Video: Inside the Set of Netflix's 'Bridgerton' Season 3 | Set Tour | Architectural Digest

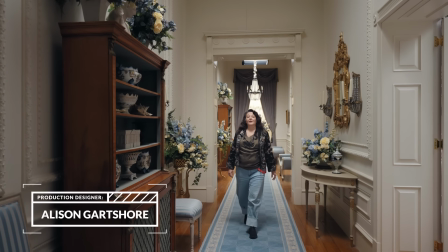0:03 My name's Alison Gartshore and I'm production designer for season 3 of Bridgerton.
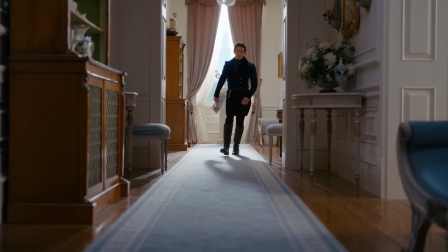0:08 I'm here to show you some of our sets today.
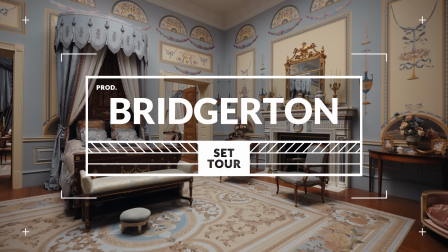0:13 Action. All right, let's cut.
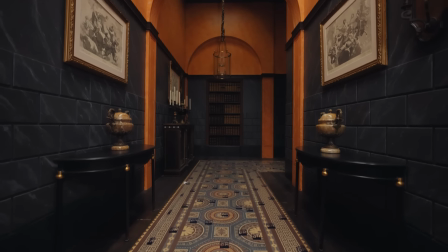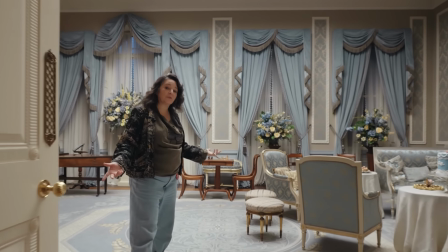0:24 So here we are in the iconic Bridgerton drawing room and morning room.
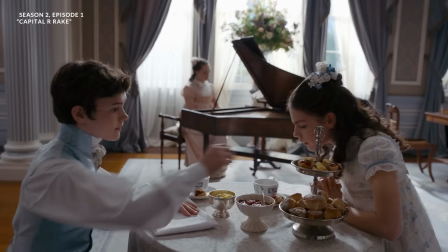0:32 This is a space that we've used over the 3 seasons. It's a classic set for us.
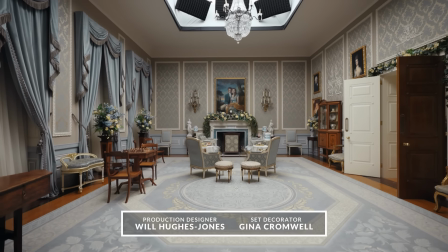0:37 The Bridgerton drawing room and morning room was designed in season 1 by Will and Gina.
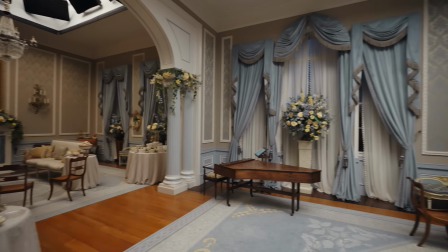0:43 As you can see in the space at the moment, we have a lot of floral dressing.
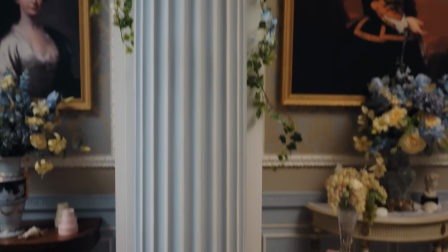0:47 We are in the process of dressing this set to film in a couple of days' time for a particularly special scene here.
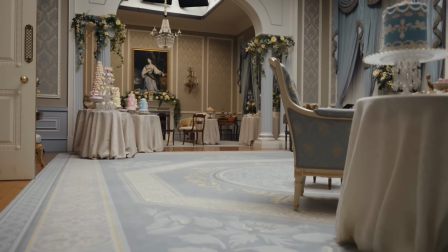0:53 We worked on the colour palette particularly to reflect the warm, friendly nature of the Bridgerton family.
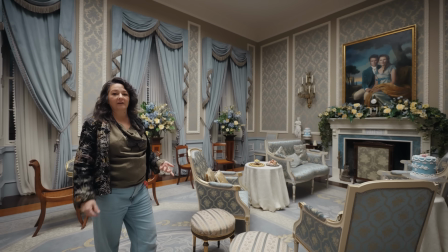0:58 Just a lovely space to be in, a sort of space that you'd like to come and sit down, have a cup of tea with Lady Bridgerton.
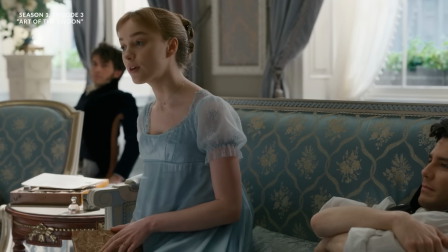1:04 What about the Duke? The Duke has not proposed, Mamma.
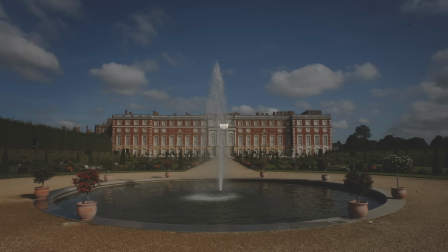1:07 So when we started designing this set back in Series 1, we looked at a lot of architectural referencing, lots of stately homes.
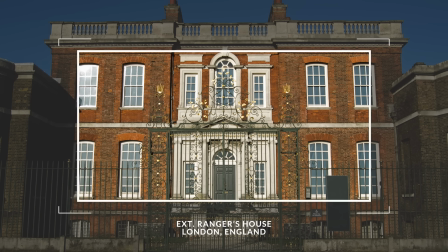1:15 We knew that we were going to be using the Ranger's House in Greenwich for the exterior location.
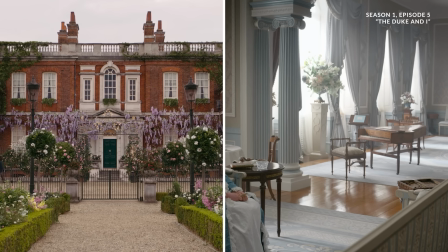1:21 And so we had to match the window sequence to the location.
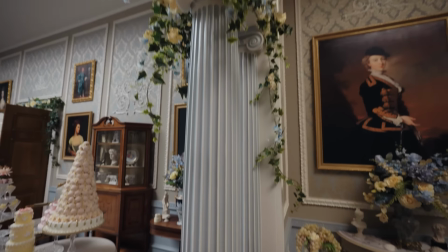1:25 And we chose the columns to give a nice sweeping arch so that we could have the morning room and the drawing room in the same space.
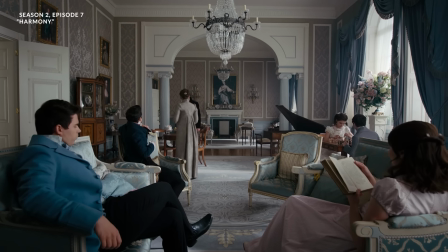1:33 And so we had the separation of the arch to delineate the 2 spaces.
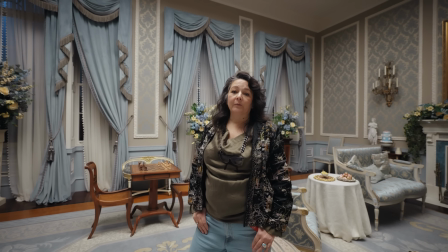1:37 So when we're thinking about designing a space for a show like Bridgerton, we have to be very mindful of the entrances and exits for the action.
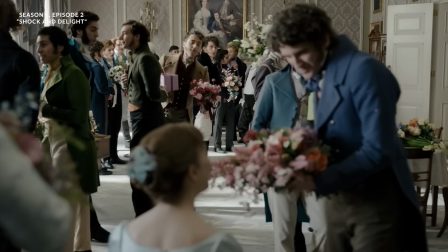1:47 So we have 2 entrances here in this set so that we can get the flow of characters moving around the space.
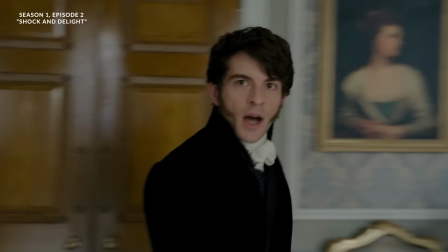1:52 The spaces themselves are so big that we don't actually need to have any camera traps or moving walls,
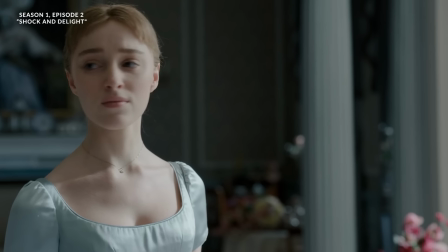1:58 which helps us with our dressing, so we're not constantly having to take walls in and out.
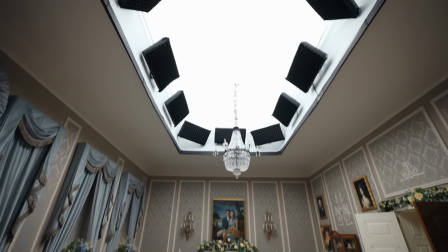2:03 Jeff Jur, the lighting designer for the show, designed the softbox system for all of our sets.
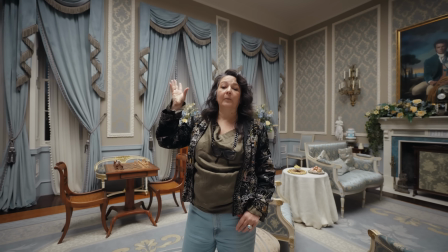2:10 We always have the same softbox in the centre of the space to light in a blanket way most of the space,
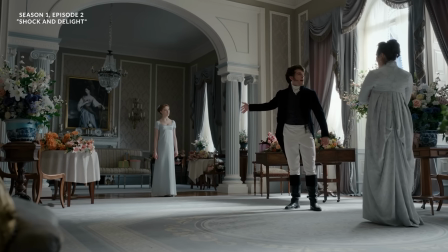2:16 and then the rest of the lighting is done with highlights. We do have to change elements in the set now and again when the script demands.
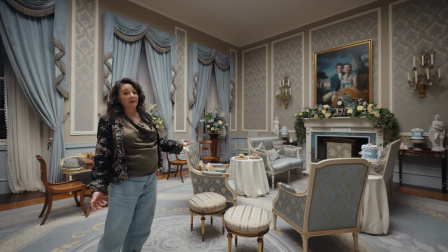2:24 For example, the beginning of this season,
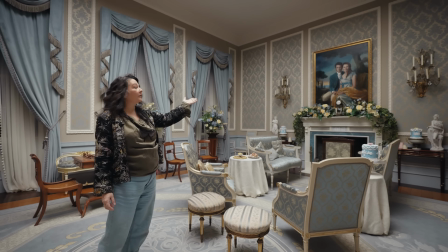2:26 we had to have a portrait of Violet and her husband specially commissioned and hung above the fireplace, as that was referenced in the script.
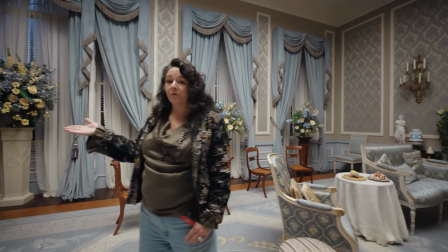2:35 Currently, we have our team of dressers in at the moment.
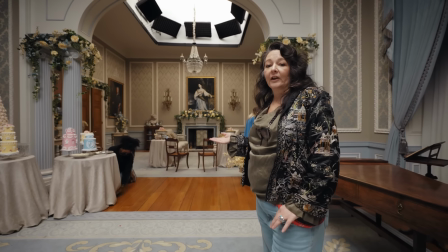2:38 We are in progress, work in progress, as I say, for a specific scene that we'll be shooting over the next couple of days.
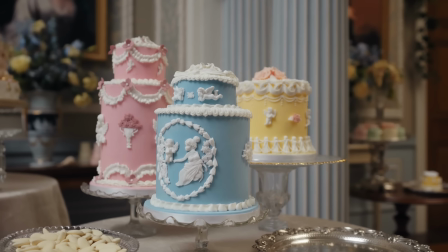2:45 As you can see, we've got lots of cake dressing. Our home economist makes the cakes.
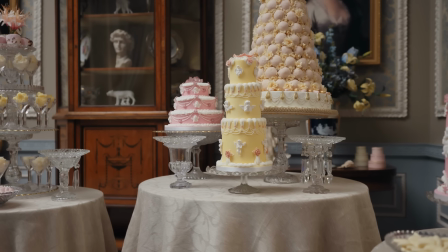2:50 They're always fake. You can't actually eat them.
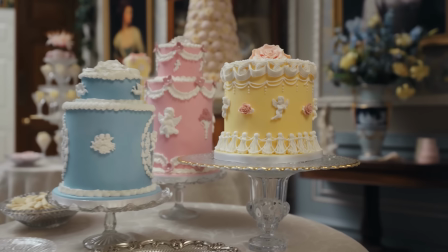2:53 Usually they're on a polystyrene base, but all the decoration that you see is handmade using fondant icing and real sugar craft.
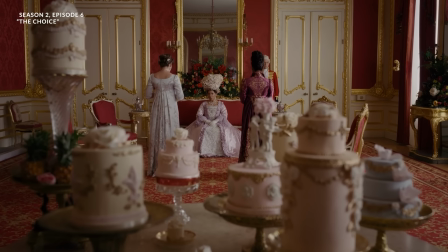3:02 She's incredibly skillful, as you see. They're beautiful things. The piano here that we have is an original pianoforte.
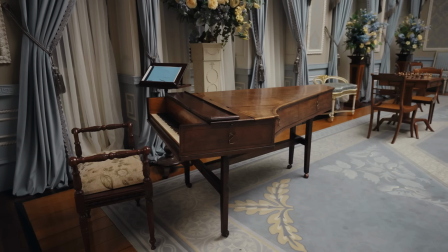3:09 It's very old, it's very delicate.
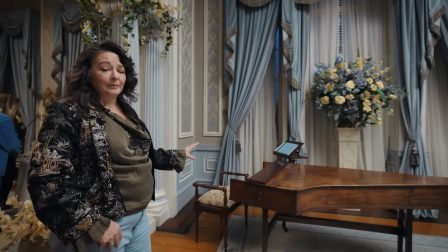3:11 It needs tuning constantly, so every day that we have to shoot somebody playing the piano, we have to have the specialist tuner in so that it can be played.
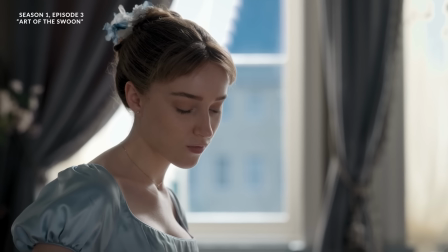3:20 Because it's so delicate, it loses its tune so quickly.
Oh, enough, I beg of you.
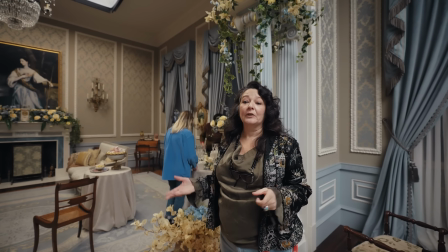3:26 The Bridgerton spaces are quite iconic spaces. We use the same mouldings throughout our sets for the Bridgerton house.
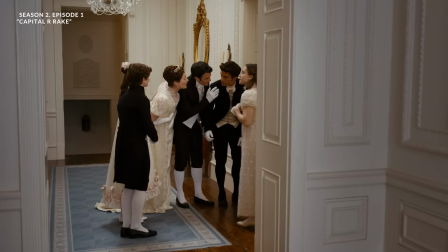3:33 If you look at all of the corridors that we have, they all look the same, and it gives us a visual hint that we're in the Bridgerton world.
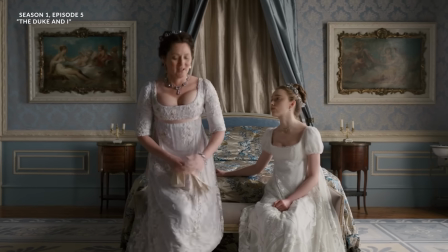3:40 The same with the colour palettes. All of the spaces will have roughly the same colour palettes just to help the viewer know that they're in the Bridgerton house.
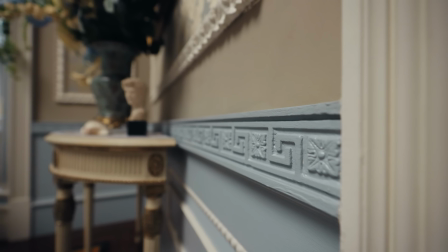3:48 There are tiny details as well that our wonderful set dressers put in and our set decoration department come up with.
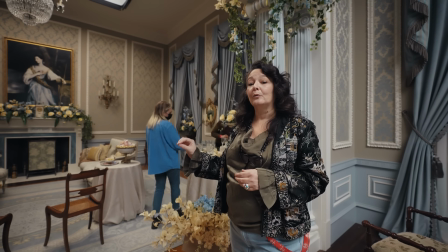3:55 For example, in the Bridgerton spaces, you'll always see some shells. Don't know if you've noticed that.
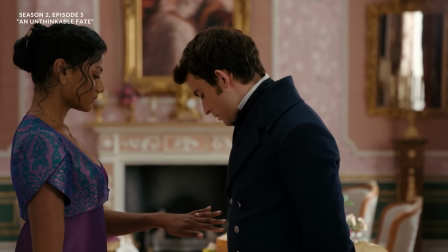4:05 So here we are in Kate and Anthony's new apartments, fresh for season 3.
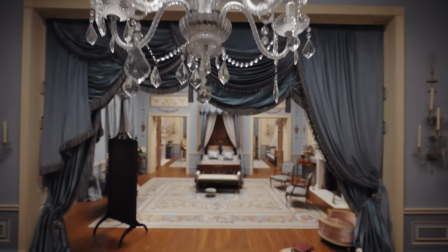4:09 We haven't seen these sets before.
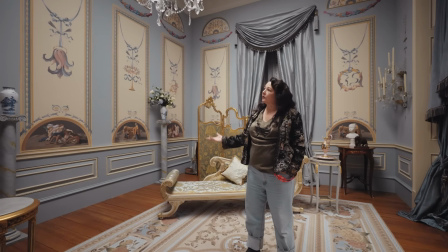4:11 This is Kate and Anthony's bedroom. And for this set, we wanted to obviously still be in the Bridgerton world because we're in the Bridgerton house.
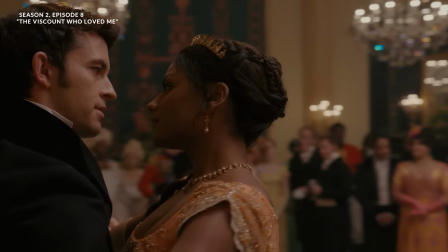4:20 But since they got married, Anthony became the new Viscount, and so of course they're now technically the head of the household.
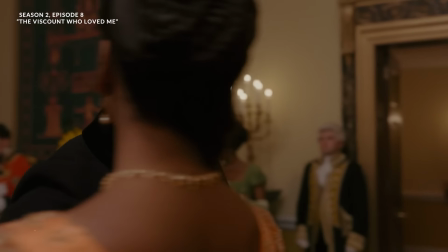4:27 So we felt that they needed a new, fresh space.
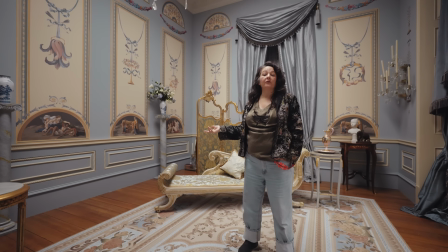4:30 So we created something that we thought was within the Bridgerton world, but a little bit livelier and a little bit younger in feel.
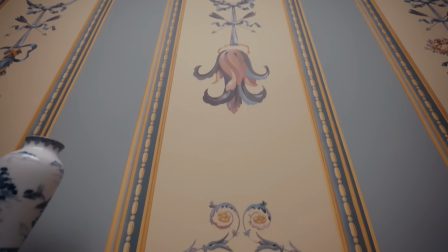4:36 We had a scenic artist paint our wall panels.
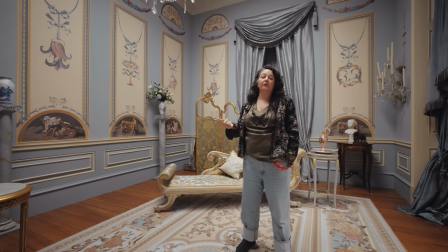4:40 He did one of each set piece, and then we recreated that and reprinted it graphically to run all the way around the spaces.
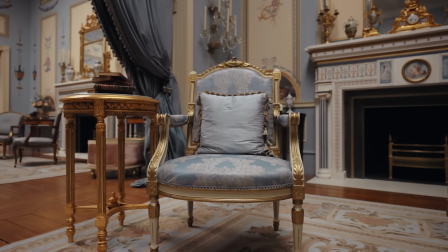4:48 This is a seating area for Kate and Anthony, and then we have the bedroom.
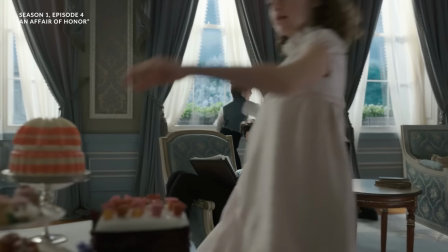4:53 So predominantly in here we have the colour palette of the Bridgertons, which is the classic Wedgwood blue. with the creams,
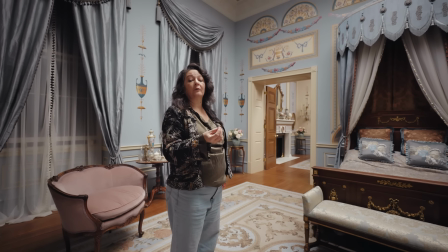4:59 but we introduced a little bit more of a warmer tone cream, slightly peachy cream actually,
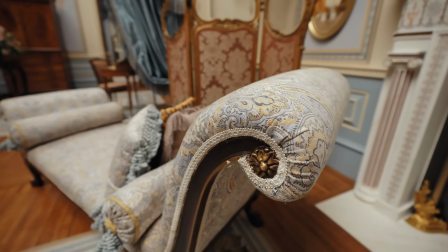5:05 for Kate. And this whole space is about the blending of Kate and Anthony's families.
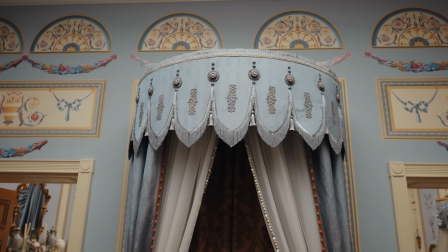5:10 So it's Bridgerton meets India.
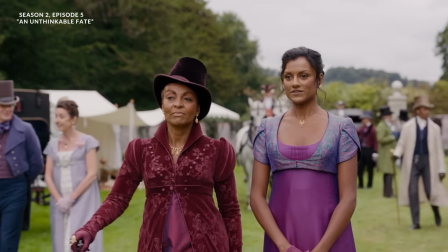5:12 We've brought in some of the warmer tones, which we had for Kate and Edwina last season, and we've married them together with the Bridgerton classic palette.
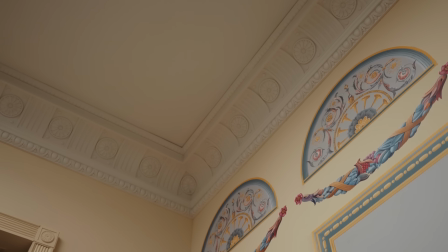5:20 We've also got hints of purple in the graphics on the wall, and the deeper pinks, which were referenced in their costuming last season.
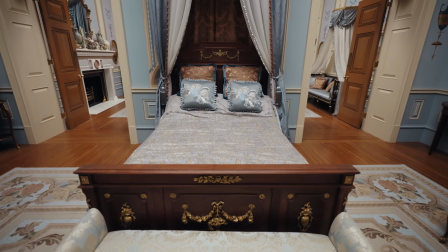5:28 So the bed, obviously, is a classic English bed, but we have played with the fabrics a little bit.
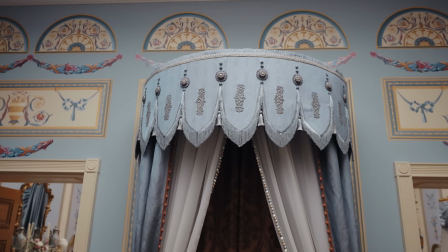5:35 We have the paisley fabric, again, classic Indian. And then some of the detailing on the canopy,
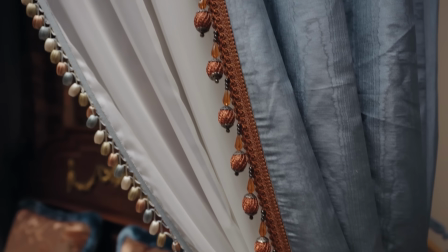5:42 we chose specifically some of the trims which we felt reflected Indian culture quite well.
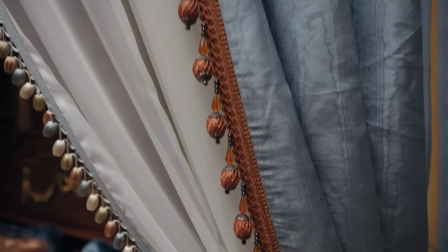5:48 Without being too over the top with it, it had to be a subtle reference, really.
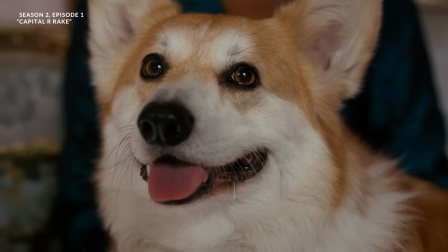5:53 So obviously we have a dog bed over here, which of course is for Newton, our favourite corgi dog, which is Kate's dog, who she loves dearly.
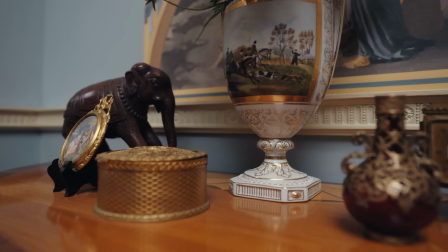6:02 Hints of India in the set dressing. We have elephants, ivory, lots of brass, which we wouldn't normally have for the Bridgertons.
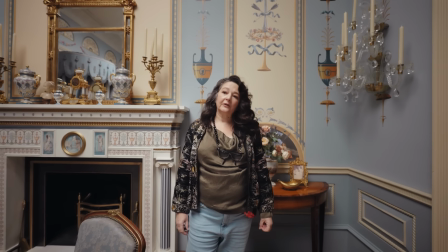6:10 It's quite a feminine space, I suppose, because Kate is quite a strong feminine character,
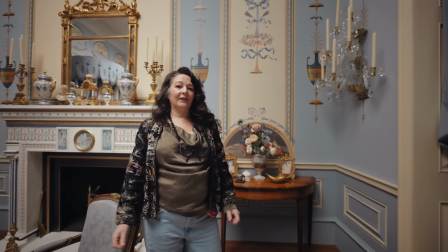6:15 so we felt that really their bedroom might reflect that more than Anthony's very masculine character.
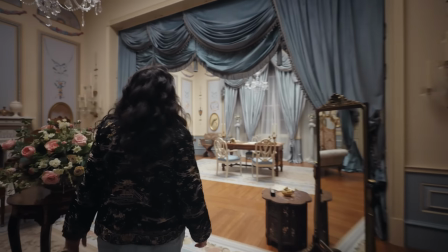6:24 And through this way, we have Kate's study and dressing room. So the colours in here are warmer still.
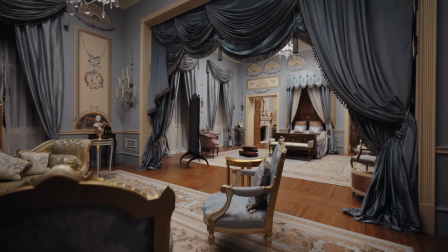6:31 So using the same palette, but we've flipped the colours on the walls. The peachy, orangey colour is more predominant than the Bridgerton blue.
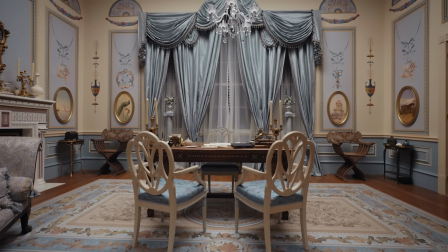6:38 Kate's now the head of the Bridgerton household, so she has to have her own working space, which is her desk here.
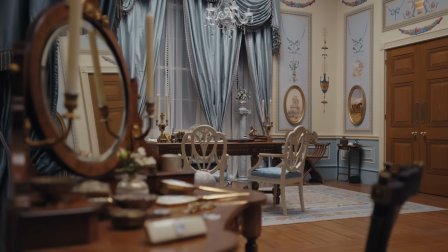6:45 Of course, Lady Violet hasn't stepped down quite yet. The pictures, especially in the study area, you'll notice are all scenes from India.
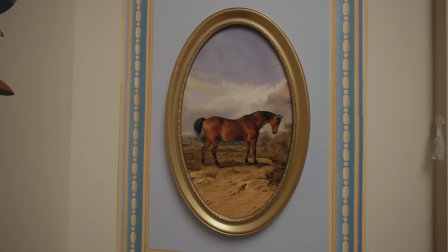6:53 We have referenced horses. She loves to horse ride.
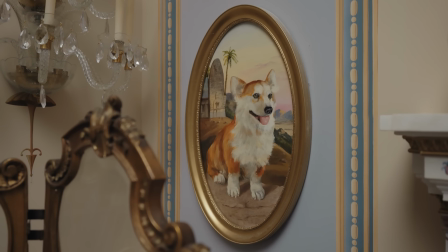6:56 And over here, we have Newton the dog, of course, which was specially commissioned for us as a portrait.
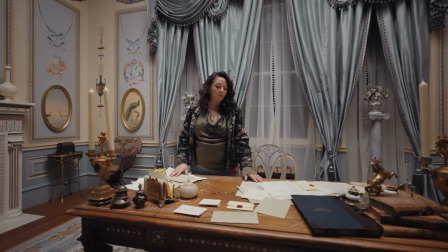7:04 So this is Kate's desk. And one of the things that we do a lot of, we spend a lot of time, is the graphics.
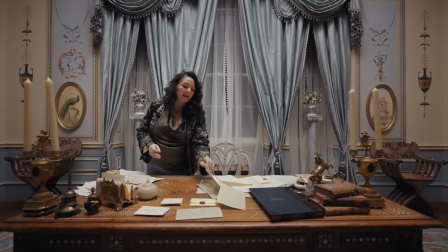7:11 Everything is all calligraphy written. If she's working on her accounts, we have lots of accounts pages, which, should you read them, would be correct.
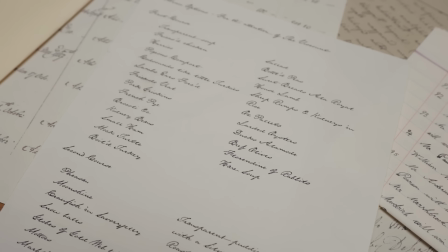7:20 The graphics department spend a lot of time referencing ephemera of the time and making sure that everything is period correct.
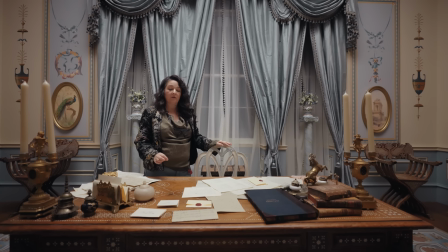7:28 A lot of it is actually printed, but when we do need to handwrite something and see that in action,
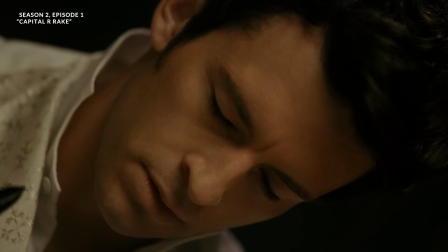7:33 we have to get calligraphers, and they have to be body doubles for our actors, of course, because they have to match.
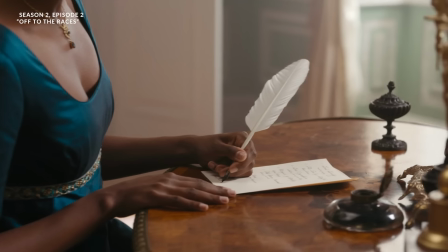7:39 It has to look seamless, as if the actor was writing in the script.
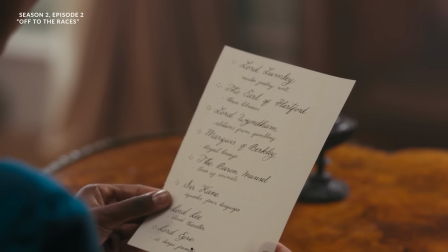7:42 But it's very skillful, very difficult to do, and there's not many people who can actually achieve the fluidity that you need for those writing scenes.
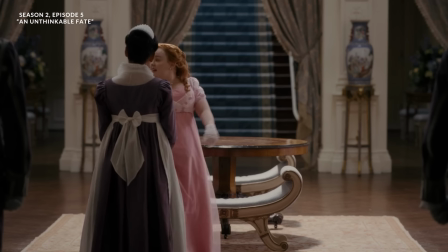7:50 So the drapery in Bridgerton is really important for us. It's all historically accurate.
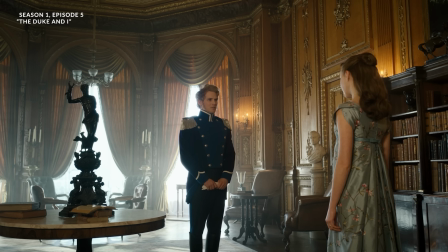7:56 The set decorator, Natalie Papageorgiadis,
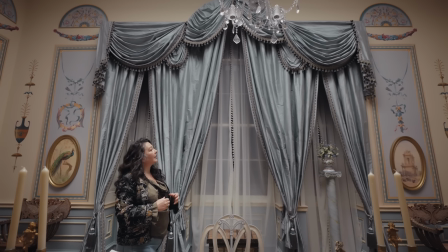7:59 she spends a lot of time decorating and researching and paying particular attention to all the window and curtain treatments.
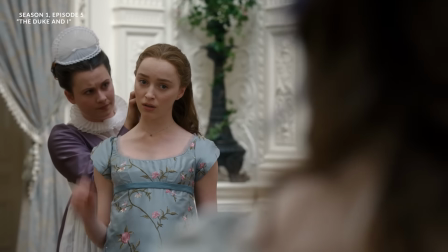8:06 They're such a large part of any room in Bridgerton that we have to make sure that the colour tones are correct for our palette.
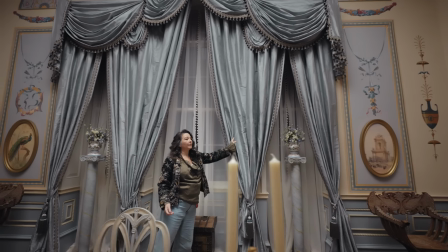8:14 The way that the light kicks off the fabric is really important for us.